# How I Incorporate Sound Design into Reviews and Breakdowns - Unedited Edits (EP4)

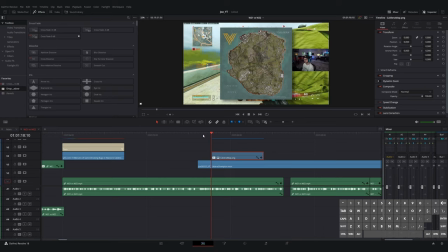[40:44]
slide onto the screen add a little drop shadow to it to give it some 3D-ishness and the options I had here were to hand animate some arrows pointing to the center of the map
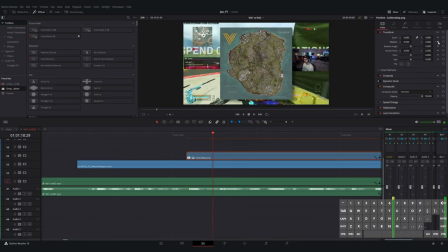[40:58]
and then pointing out or I could bring
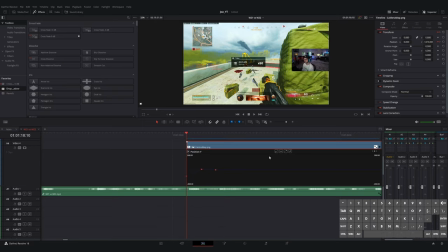[41:05]
in some some arrows from story blocks which is what I end up doing so right here instead of just having it slide on screen I'm trying to have it kind of bounce on so you can see it goes
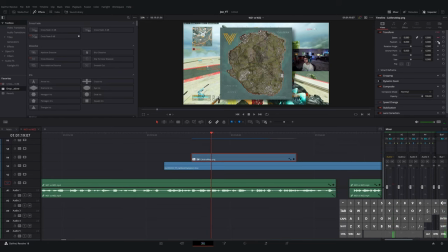[41:20]
up and then down and I think I needed to now that I'm looking back at it I don't know if I do this or not yeah it doesn't look like I do I needed to extend out those keyframes just
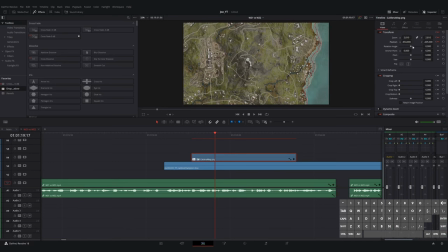[41:32]
because the animation happens too fast like you can't really see it slide up and down so it doesn't give it that that whiplashing effect and the next thing that I do is I'm keyframing it zooming in on the
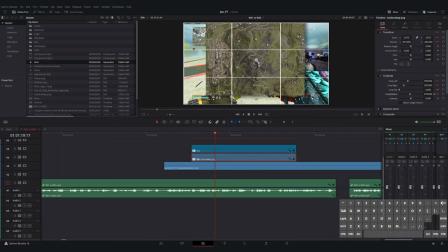[41:48]
center of the map right because we're talking about the center of the map I drop in my grid which is another thing that I have saved to my power bins so that I can use it across any project to size this and it doesn't it doesn't work how I'd like it to work
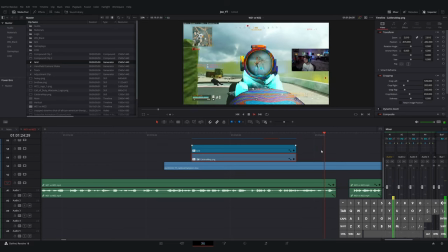[42:04]
because I'd like it to zoom in and then crop the outside and speed at which it crops doesn't match the speed at which it zooms in
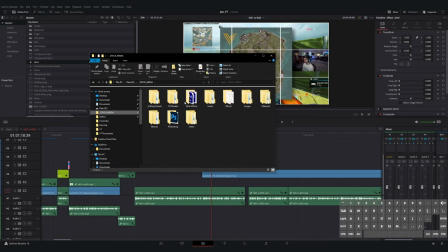[42:12]
and i think what i could have done to fix that is to bring it into the fusion page but it didn't seem like it was that big
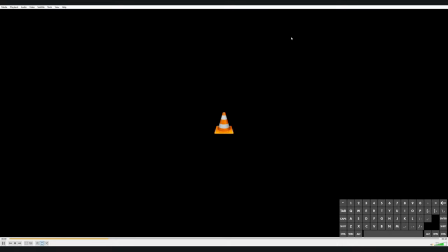[42:22]
of a deal for what we got going on so here i'm looking for some arrows and i have a couple saved in my folders um some of them are
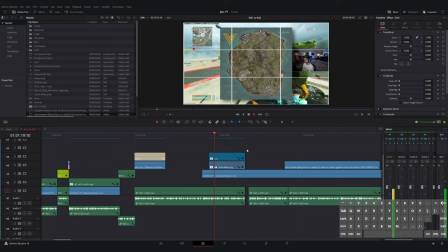[42:29]
static these look like they're animated ones and uh i remember looking through those and thinking it's not really what I want like I want
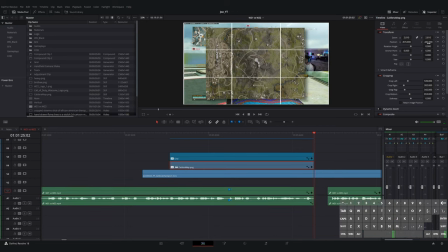[42:37]
something like pointing towards the middle not kind of like wiping across the screen so um I remember here I go into story blocks and
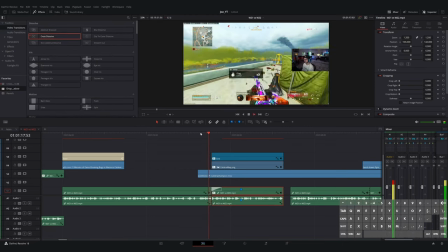[42:49]
I look for some arrow packs that I end up bringing on um something that I do here that
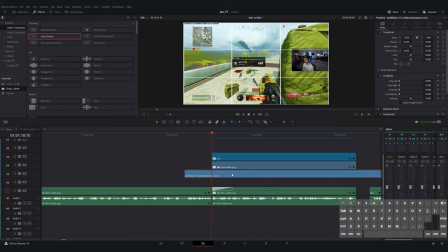[42:55]
why isn't it oh because I think I have it on the the wrong clip that's why it's not working One thing that I do whenever I bring on an image, video,
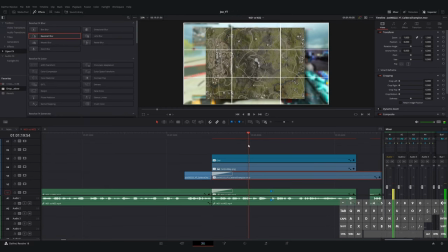[43:04]
graphic on screen so that it's on top of another video layer,
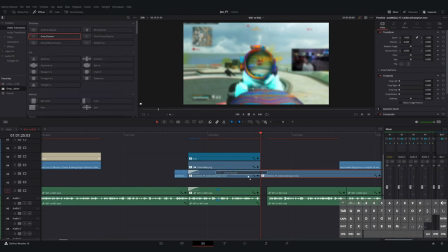[43:09]
a lot of times what I'll do is I will blur out the background so that it's really easy to focus on what's happening in the foreground.
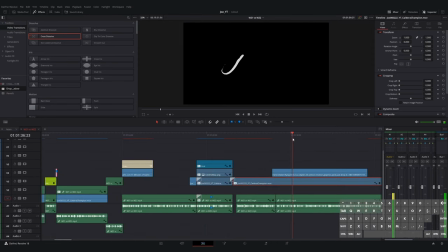[43:17]
So that's what I do there. I drop in a Gaussian blur. It's not Gaussian or Gaussian.
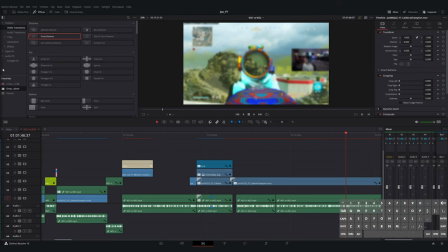[43:24]
It's Gaussian. It's Gaussian blur. We got to respect our mathematicians out there.
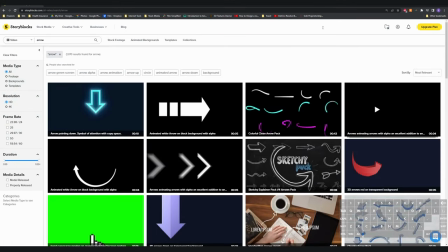[43:29]
So here, yeah, here's where I'm going to story blocks in. I'm going to bring in the arrows. And I think what I'm going to do is I'm actually going to skip ahead a little bit in the edit. I'm going to let the little arrow sequence play through in the background for just a second.
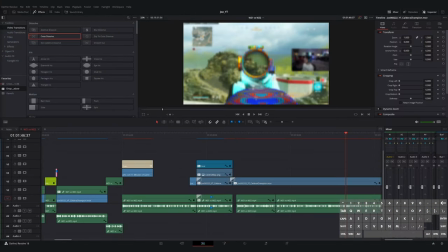[43:42]
But essentially what I do is I bring in these arrows and I overlay them on top of the
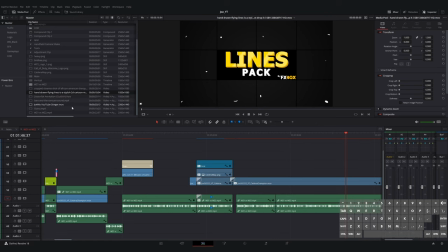[43:47]
map so that they're pointing inwards towards the middle when Joe is talking about people flying in.
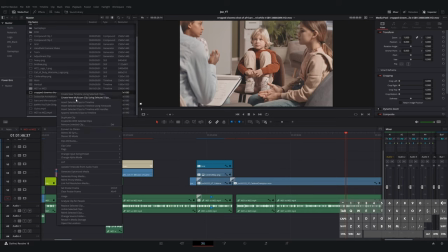[43:53]
And then I flip him around when he's talking about people leaving. but I think for the the next couple sections of this video I'm just editing the b-roll which I don't think is
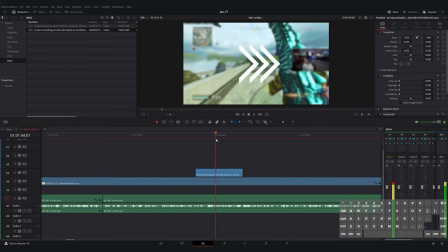[44:06]
going to be as useful for you guys um compared to me talking about the sound design a little bit and some of the things that I learned so I'm gonna go
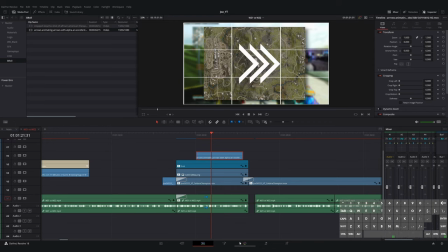[44:14]
ahead and skip forward to that
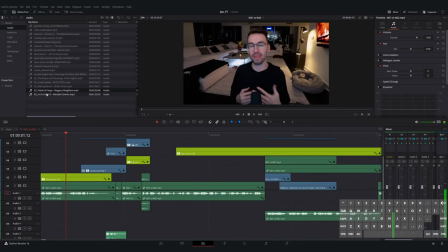[44:18]
all right here we go so um you can hear that song in the background right now I'm looking for uh Opening
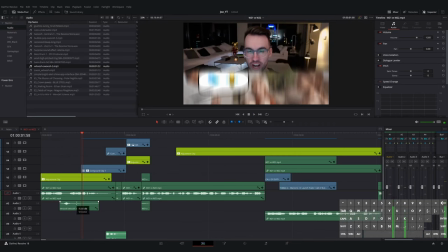[44:26]
track and some sound effects to go with
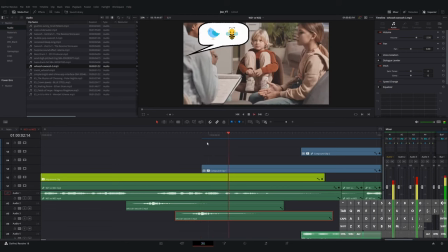[44:32]
some of the animations in general What I do use are these